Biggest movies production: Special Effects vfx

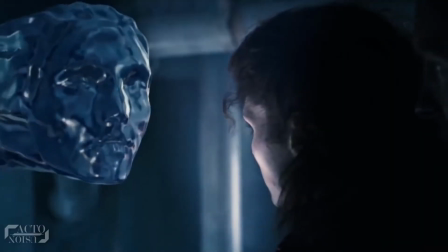4s
Visual effects have evolved dramatically since their inception in the 1980s, and the credit goes to Hollywood,
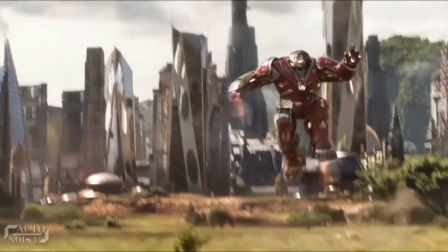11s
who has been able to do the unimaginable task of bringing fiction into our real world.
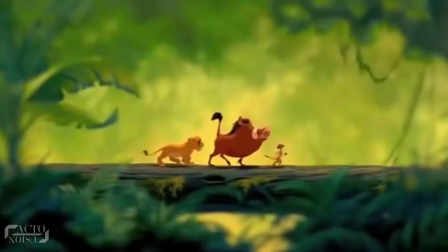16s
It's no wonder then that our famous childhood animated characters are all coming back to life.
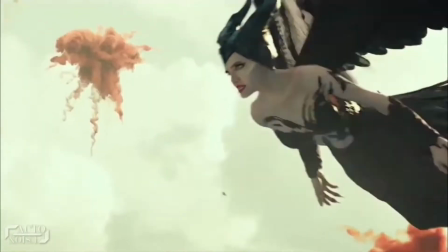22s
Hello everyone, and today we'll look at some of the best movie scenes and how they actually look like before and after VFX. So, let's get started. At number 7, Maleficent, Mistress of Evil.
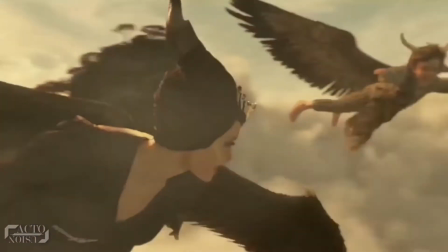39s
Angelina Jolie truly mastered the art of flying in this 2019 fantasy film.
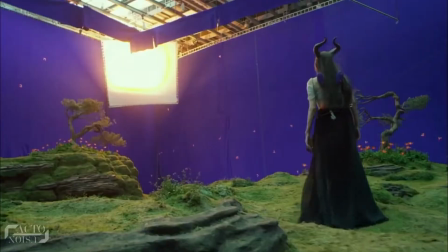45s
However, to look photorealistic on the big screen, a lot of it was achieved using CGI,
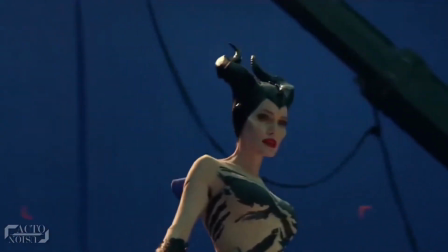50s
and the wings were always completely computer-generated.
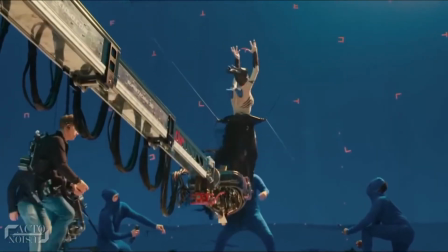54s
Now, to make them fly, the traditional method of lifting them up in the air using wires only worked to a certain extent during takeoffs and landings.
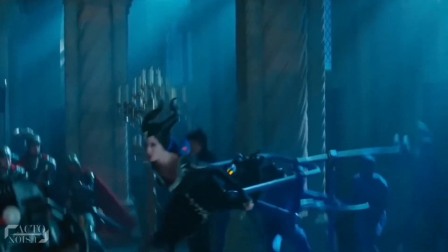63s
So the VFX team developed another method where Angelina Jolie and the other characters were flown in the air using a two-pronged tuning fork rig.
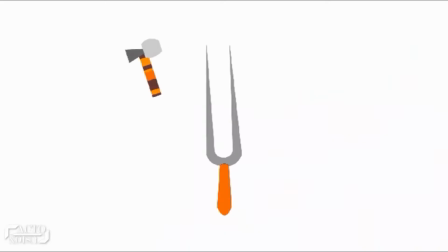72s
The rig worked like this. Just imagine how a pitchfork looks here, with no center prong.
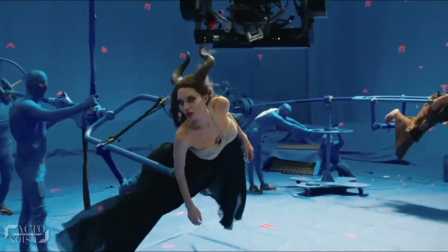77s
The center prong being where the performer goes. The fork also had a steering wheel at the back along with a wire that goes to the ceiling on the top.
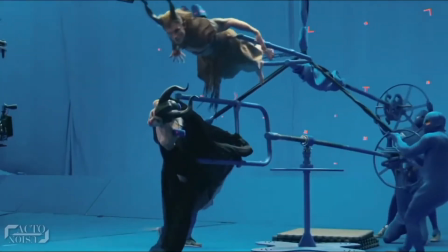86s
The people in their blue suits are the ones who manually control the wheel.
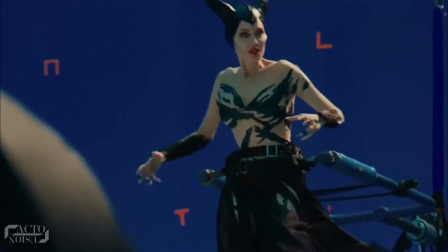91s
The tuning fork rig worked quite well, in particular for hovering scenes,
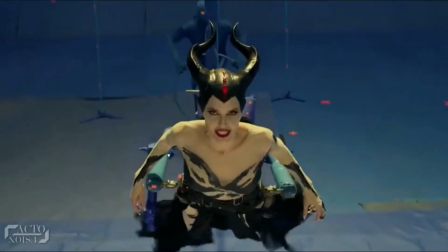95s
which allowed the director to fly them backwards, forwards, or sideways in full 360-degree movement.
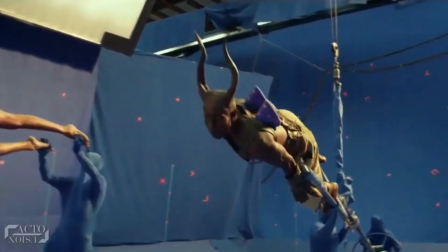103s
Sometimes up to 3 actors were suspended in the rig within a blue screen space, which were later turned into CGI backdrops.
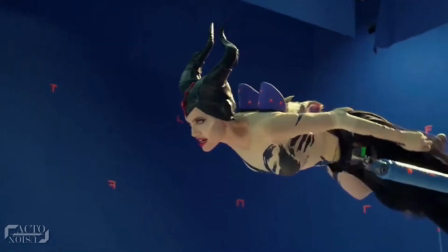111s
Now, these 2 blue blades which you see at Jolie's back were the ones which were later replaced with animated wings.
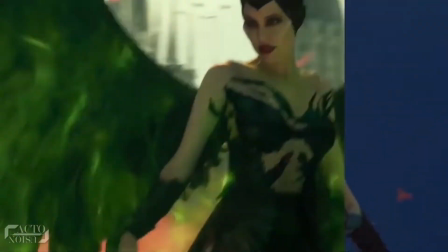117s
In those instances, the CGI team would then match the wings with the natural movements in the actors' performances.
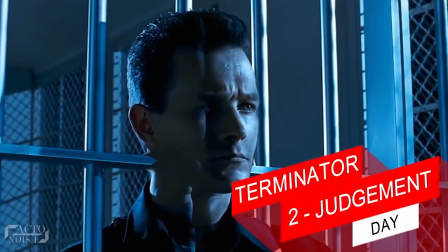126s
At number 6, Terminator 2: Judgment Day.
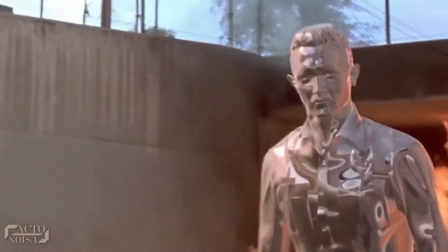130s
Though the movie is almost 3 decades old, the iconic villain character T-1000 is still fresh in our minds.
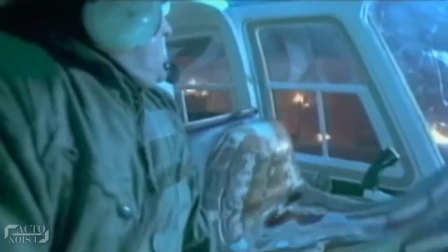138s
The visual effects used for the T-1000 were highly advanced for the time, combining state-of-the-art CGI,
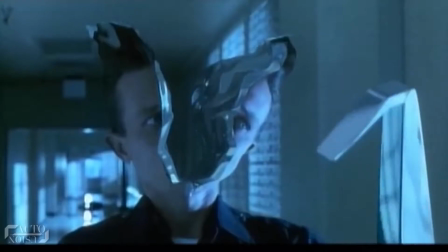145s
prosthetics, and editing to allow the T-1000 to demonstrate its shape-shifting ability.
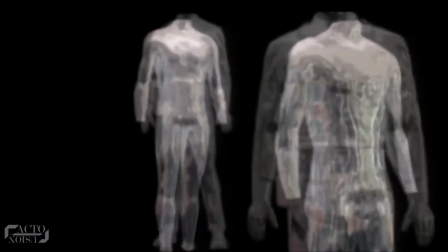151s
CGI was required particularly for the T-1000, a liquid metal structure,
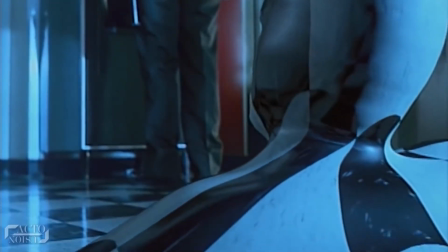156s
and this character could transform into almost anything it touches.
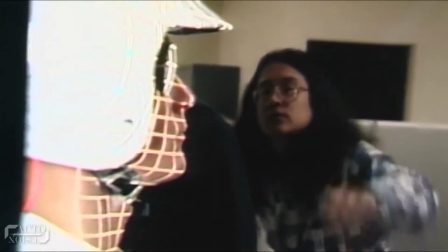161s
The creation of the visual effects cost $5 million at the time and took 35 people, including animators,
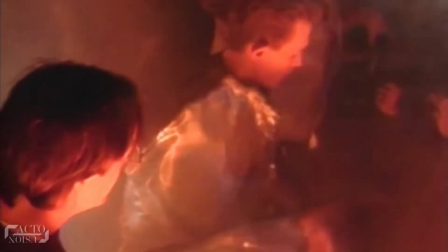168s
technicians, and artists, and almost 10 months to produce, for a total of 25 man-years.
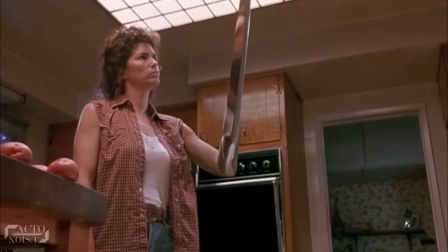175s
Despite the large amount of time spent, the CGI sequences only totaled 5 minutes of the film.
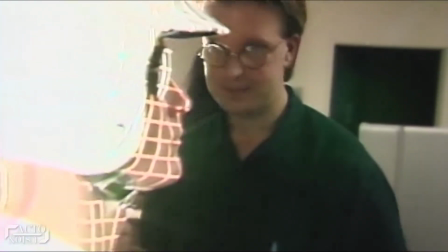182s
To make a computer model of the face of the T-1000, the VFX team used laser scanning technology called CyberScan.
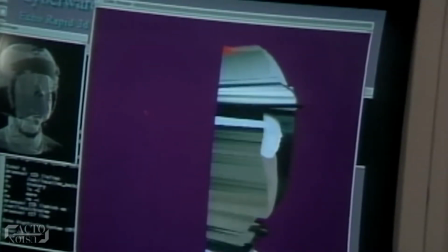189s
They projected a laser beam across the face of Robert Patrick and used video cameras to build the 3D database.
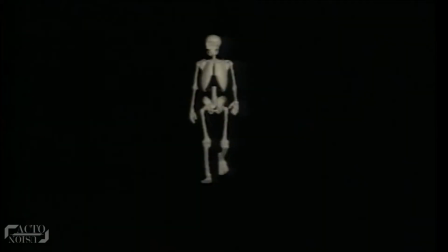196s
Robert's distinctive walk and run were also recorded and studied vigorously to make the T-1000 as realistic as possible.
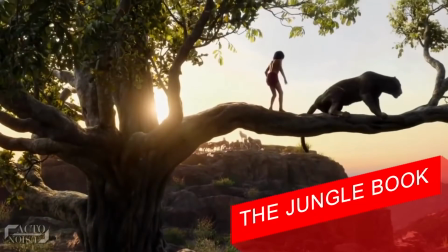205s
At number 5, The Jungle Book.
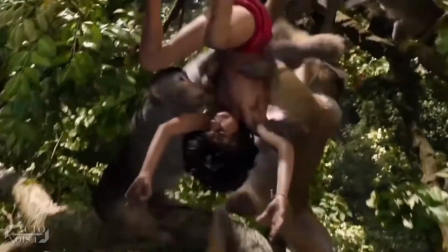208s
The thing that makes The Jungle Book different from any other CGI-intensive film is that it was shot entirely against a blue screen with only a single actor,
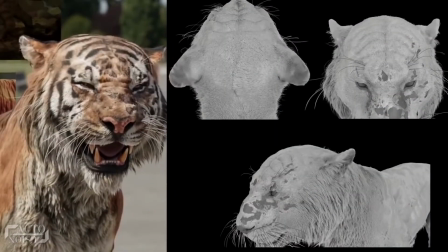217s
Neil Sethi, who played Mowgli. All of the 70 animal species and the entire environment was created in CG, and for reference,
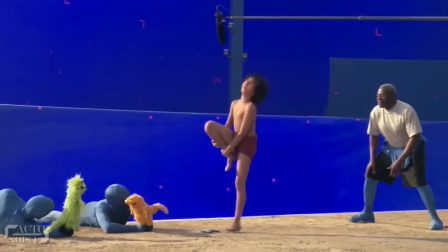226s
animal puppet figures and a few people in blue suits were provided for Mowgli to act against, although none appear in the finished film.
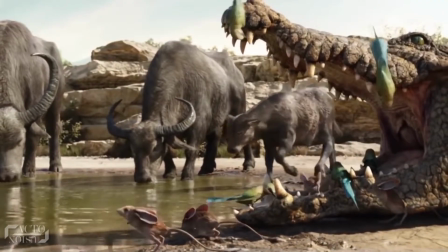234s
By creating a digital jungle that is almost impossible to travel to in the real world, the VFX team immersed audiences in an exotic,
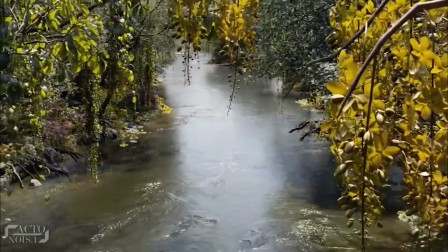241s
imagined environment similar to what Avatar did with Pandora, but here they did it for the entire movie.